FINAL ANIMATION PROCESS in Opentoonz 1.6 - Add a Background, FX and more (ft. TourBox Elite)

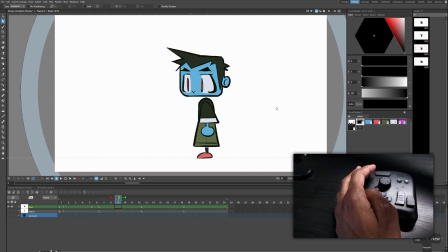So now when we come up on this, he bounces. So it's a bit aggressive. You can definitely tone it down. So let's go ahead and stop that.
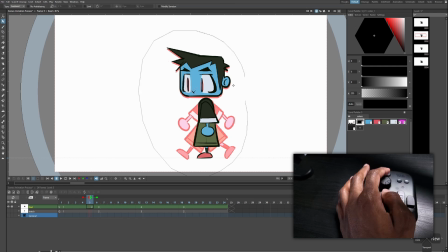That's a bit too much. Let's go back. Select it again. We'll just drag it up a little skinnier. Stretching it like so. Just a little bit of bounce.
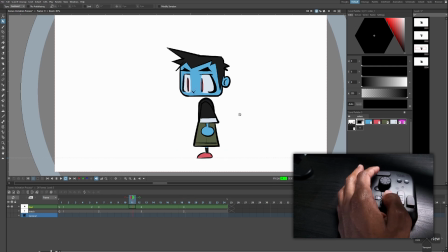That looks good. It makes the character look very, very cartoony. So let's pause this. And then we'll go ahead and do that for the rest of the frames. So on number four, he's coming down. So I'm actually gonna squash him instead of stretching him. All right, that looks good. Definitely added some more excitement to this animation.
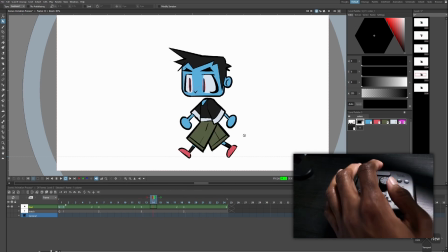Looks a little more energetic and alive. So that's what I wanted. Okay, we'll go ahead and stop this.
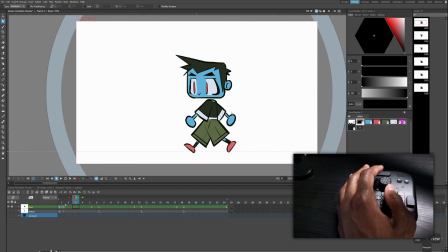Now, what is next on the list? there's still a lot of white space in this canvas. Well, And I'd really like there to be a background to accompany our character. Today, I don't really want to draw an entire background that will fill in the entire canvas. I think a way I can save time is by drawing a background,
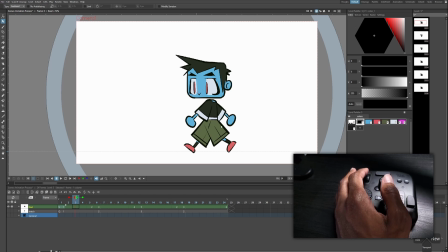animating it so it loops with him walking, but then cropping it inside of some sort of shape, probably a circle.
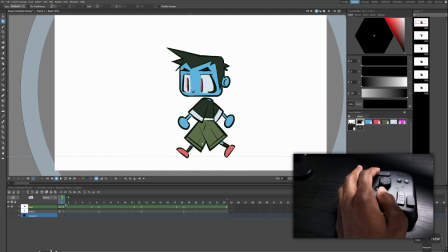So let's see how that works. I'm going to go ahead and I'm going to hit Control S to save. Always save in Opentoonz, guys. Always save. So I'm going to go to my new menu and I'm going to go to new Toons raster level. That looks good to me. Hit OK. I'm going to drag this under our characters.
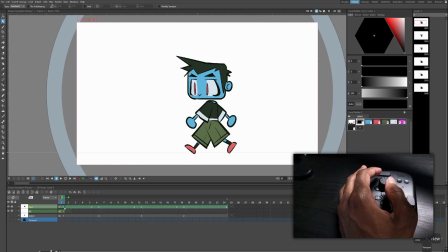I'm going to name this BG for background. I'm going to go to the character layer. I'm going to go to my tools. Go to the animate tool. And I'm just going to drag him to the left a little bit.
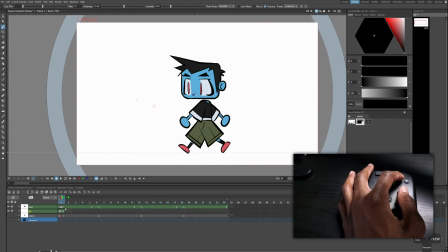So he's right in the middle. Now I'm thinking that there could be like a railing behind him. Like so. Something like this. And then you can see like in the distance, you can see like the sun or something. The sunset and maybe some water. I'm gonna go to my tools. I'm gonna go hit this shape tool.
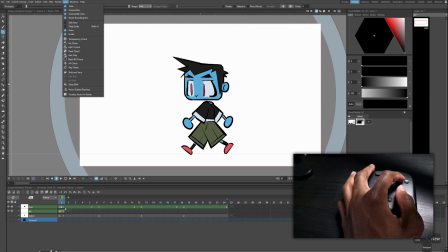Let's go to line. So rulers are on. So let's click right here to add a straight line.
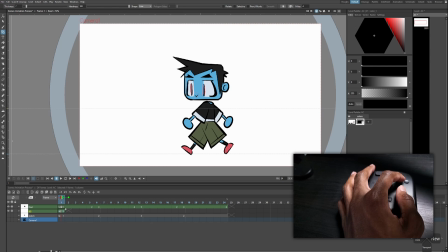Probably gonna want the gate to be right here. And then probably end right there, and he's walking on the sidewalk.
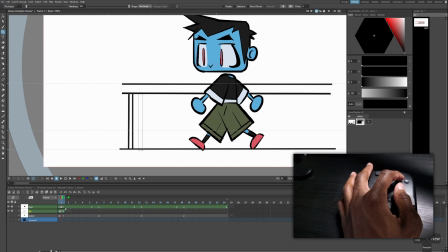Probably use rectangles for this part now that I realize it. Oh yeah, that worked out just fine.
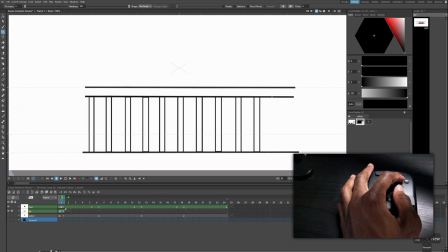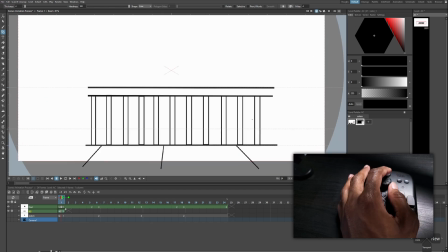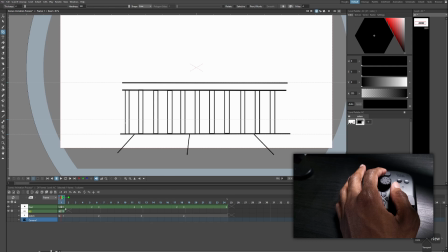Okay, I'm not gonna close this off because I wanna find a way that we can make this background move and also loop at the same time.
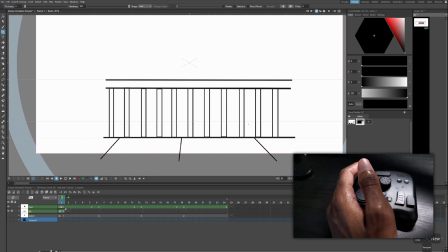So what I'm probably gonna end up doing is duplicating this and then have this one move to the right, and then a duplicate of it is offset and also moving to the right and ends up in the same first position.
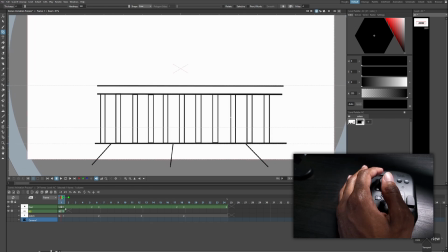That'll give the illusion that it's repeating. So let's just give this some color first.
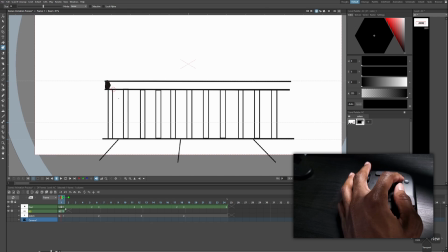Let's go to my tools. I'm gonna hit my paintbrush. Gonna add a new color, just kind of bluish steel gray.
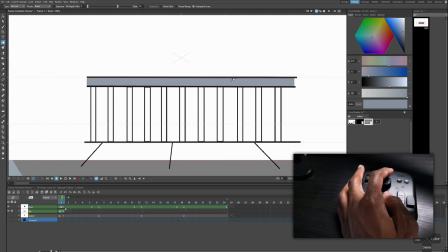Select my second color, fill that in, fill these in.
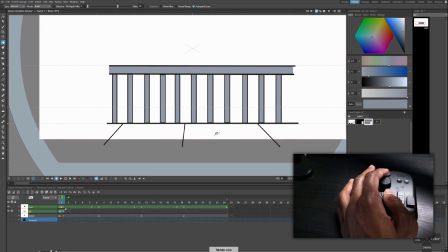Now let's get a color for the sidewalk.
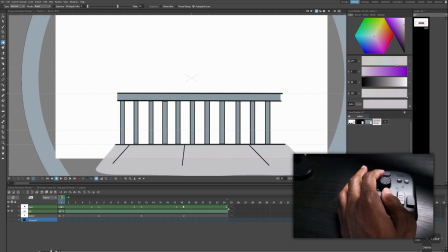I'm gonna drag the exposure of this background to the end of this animation. Let's see what our character's doing.
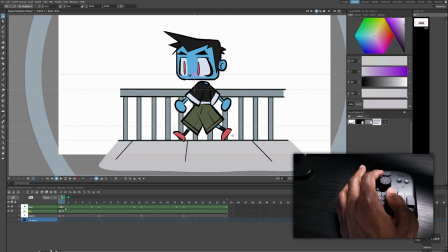Okay, so he's not quite on the ground, so I'm just gonna go on the background, select the animate tool, unclick this Y, and put it up maybe 20.
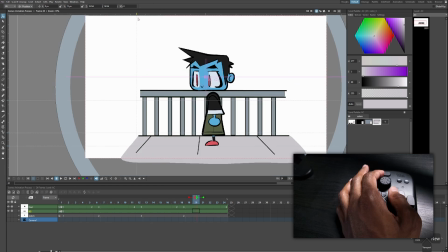Let's try 75. All right, so I'm gonna mark the ends of this background, sort of right there. I'm gonna grab the animate tool. So I'm clicking on this last frame of the loop.
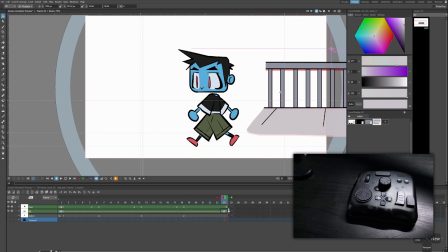Holding shift and Opentoonz with the animate tool will allow you to drag something up and down or side to side without any diagonal movement.